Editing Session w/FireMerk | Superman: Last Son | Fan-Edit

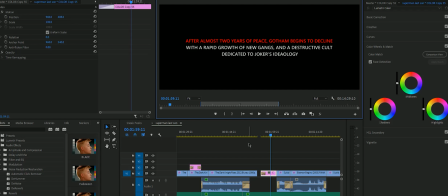[4:13]
He's losing people. Bane is too smart for him sometimes. Joker's too smart for him. And he finally is able to win at the end, but he has to, basically sacrifice himself to do it.
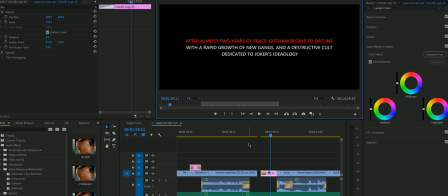[4:30]
So I wanted there to be something in there, so that's why I went 18 months later. So you got after 2 years apiece, Gotham begins to decline again because it's Gotham, and that's just what happens.
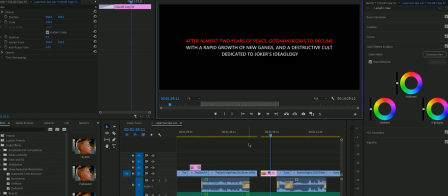[4:47]
With a rapid growth of new gangs, so this will be able to let me bring in people like Black Mask, Jared Leto's Joker, Joaquin Phoenix, a bunch of a bunch of characters that I can bring in and help flesh out the universe even more.
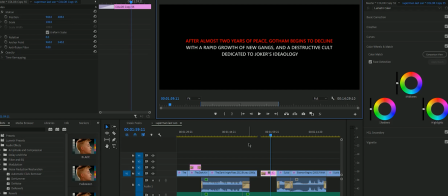[5:07]
So then, you know, you got the destructive cult dedicated to Joker's ideology. Again, that's back to Joaquin Phoenix just being
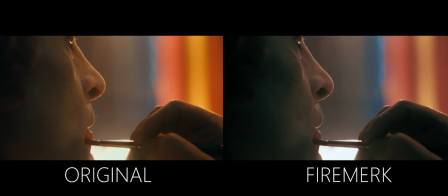[5:16]
an isolated individual who literally looks up to Heath Ledger's Joker.
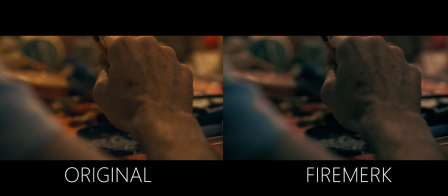[5:23]
I mean, it's like his hero. He sees Ledger's Joker as a god of sorts.
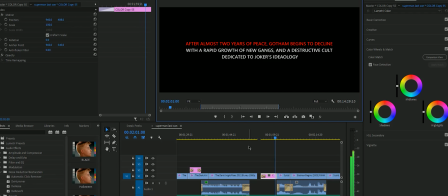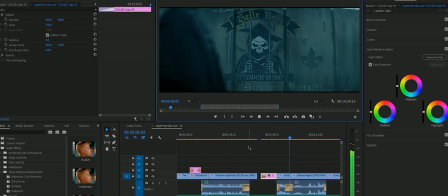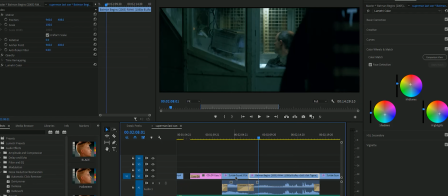[5:41]
So, as you notice here, we're actually going from Suicide Squad to Batman Begins footage, but it's all seamless. It all feels like it's taking place at the same location.
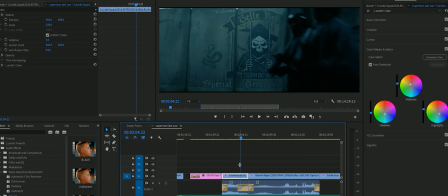[5:56]
So you got your establishing shot, and then we go inside.
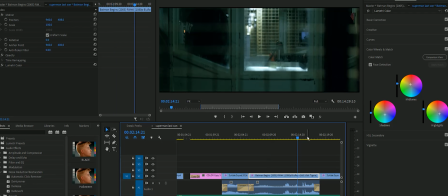[6:02]
But this is Batman Begins to show them releasing all the inmates,
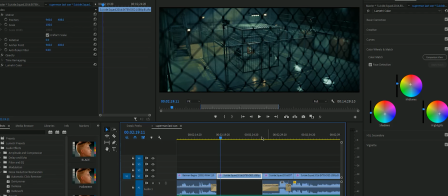[6:08]
going back to Suicide Squad to show Harley Quinn. And then we go to the big explosion.
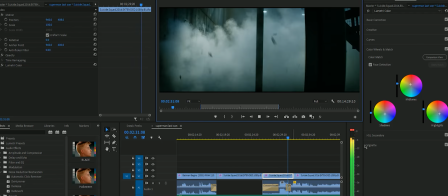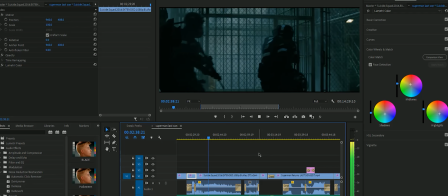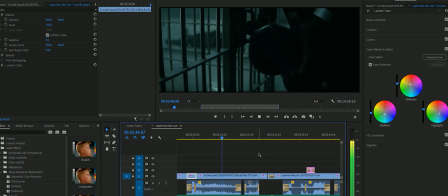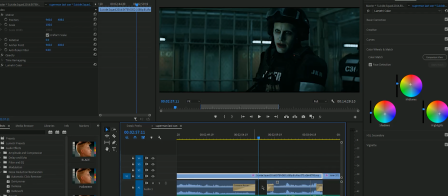[6:46]
Now you'll notice here that there's some missing audio. That is actually him doing some weird like growl thing, and it sounded fucking stupid, so I took it out.
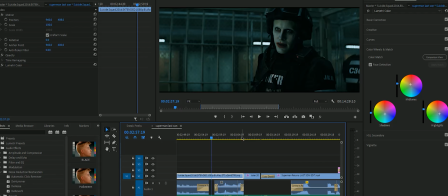[7:05]
Anyway, so then you get into the next transition,
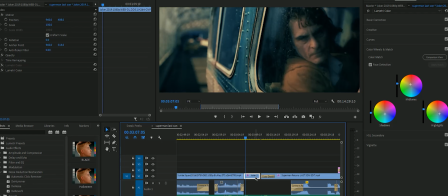[7:09]
which is transitioning into another potential Joker character, and that's Joaquin Phoenix's Joker. And you can tell that he looks super thrilled about it.
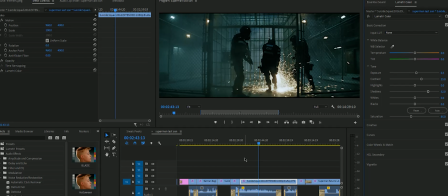[7:22]
So now I kind of want to show you some of the color grading stuff I do. So basically we're going to turn this shot, this is what it originally looks like,
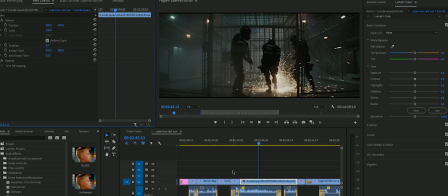[7:34]
and we're going to turn it into this. So this is what it originally looks like in the film. So what I like to do is I like to bring up the contrast, so I usually go around 25, but you can tell it gets a little darker, but I like
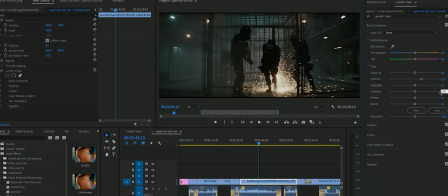[7:54]
more contrast than not enough. So I'm going to go ahead and bring up the shadows, not that far.
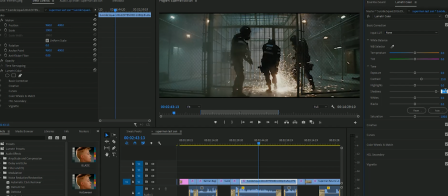[8:02]
I'm going to bring it up to about 52-ish. I just want to be able to see details while keeping the contrast. Let's go ahead and turn that exposure up by 0.3, just so you can see a little bit more.